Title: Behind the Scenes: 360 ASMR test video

how Almost a month at least probably as since the end of December before testing For the testing Video so there's a lot of work in this even though it will probably not come off as if there were So for the video I have my camel tea here To soothe my throat I already had some honey to warm up my voice muscles I've read my My mantras that I did before the videos to kind of center myself and meditate a little bit So I'm more relaxed during the video as well
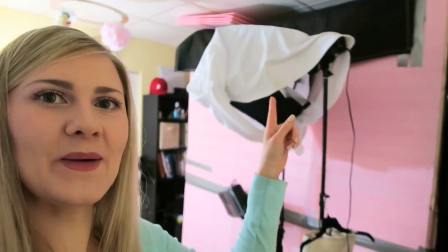I had to remove all of my other equipment From the inside most of it at least Because I needed to to make a smaller space and because the 360 camera is a is recording everything around that means that it will record everything around so you cannot have any kind of mess around so
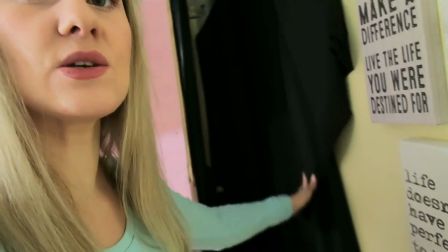um let's see as always I have a black background it's just a background
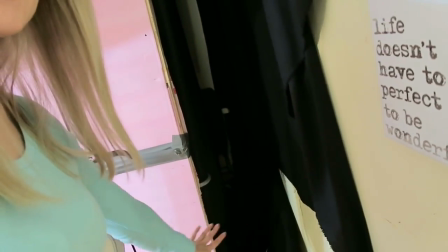then I have some fabric attached on the floor to the walls as well as this front wall to create again an altogether put together kind of shot so it's a very small space to crawl through you see like just just about over a foot maybe a foot so let's slide in
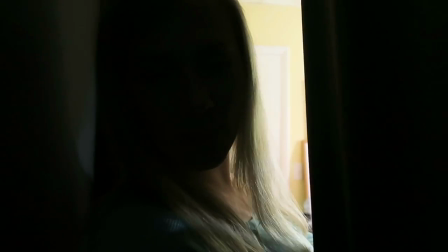okay all right we're
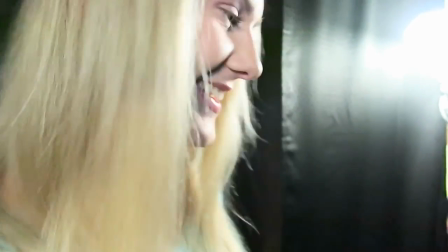sliding in okay i barely can walk here uh so i used some curtains um on
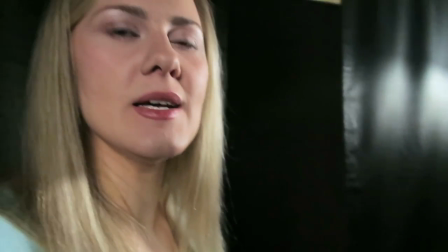the sides just to kind of cover up some some of the spots that are still visible from the point of view
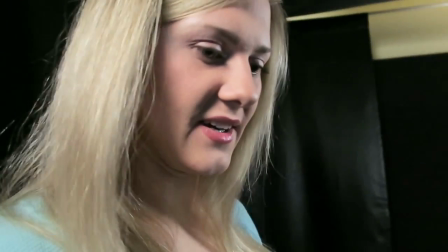of the camera i didn't do a great job but i wasn't just i
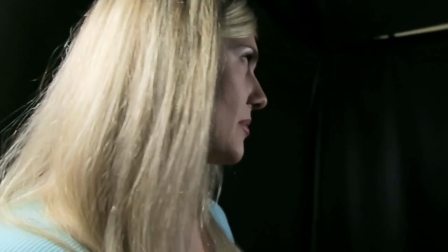wasn't able to invest anymore into this setup um so i kind of had to go with what i have as far as makeup you can tell that i went with a very very neutral very easy going makeup I've been really riding the wave of kind of no makeup makeup lately just really trying to look more youthful by using less makeup if that makes sense and I kind of like it so I'll I'll stick with it for a little bit so today I just had some a little bit of a shimmering eyeshadow a tiny bit of mascara and a little bit of lip color to kind of freshen the look a little bit
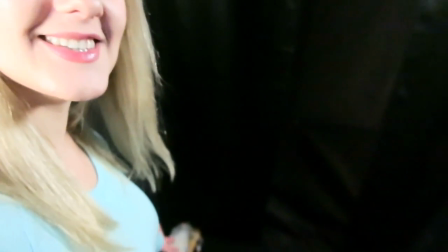so here I have some props in the corners in this corner I have a steamer in that corner
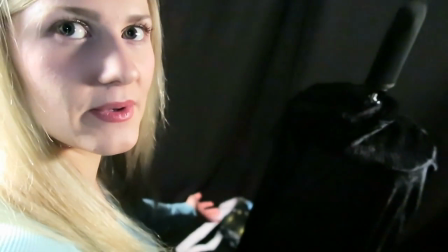and then I have the blanket with the paper circle in the other corner and
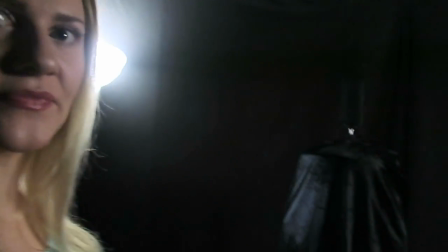now to the actual camera setup so this is what it kind of
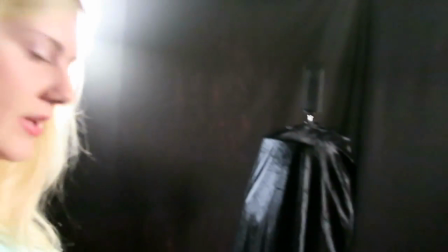looks like from here i do have sparkles
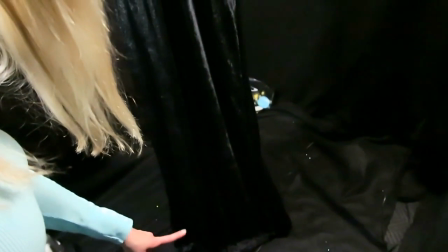on the floor that's what you see is all the different sparkles um that
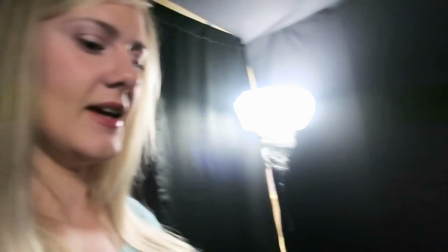came from different fabrics that i was testing and of course it just stuck to the black fabric and i
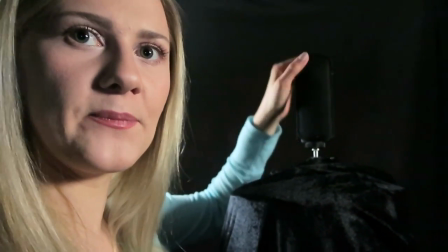can't really take them off so i have the camera set up right here and it has a dual lens on each side.
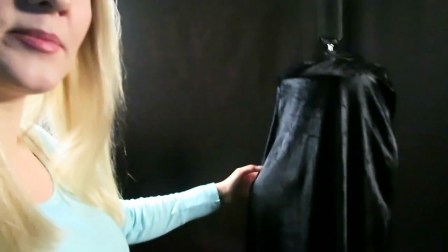Then I have a stand that I've covered up in the, what is it called, the cloak?
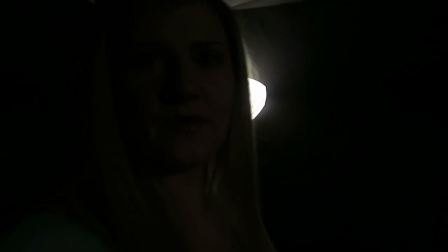Cape? Yeah, I think it's called cape that I've used in the other 360 degree video in last May.
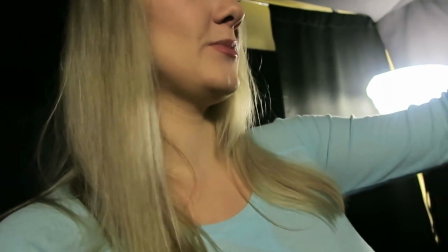If you follow me, you might remember it.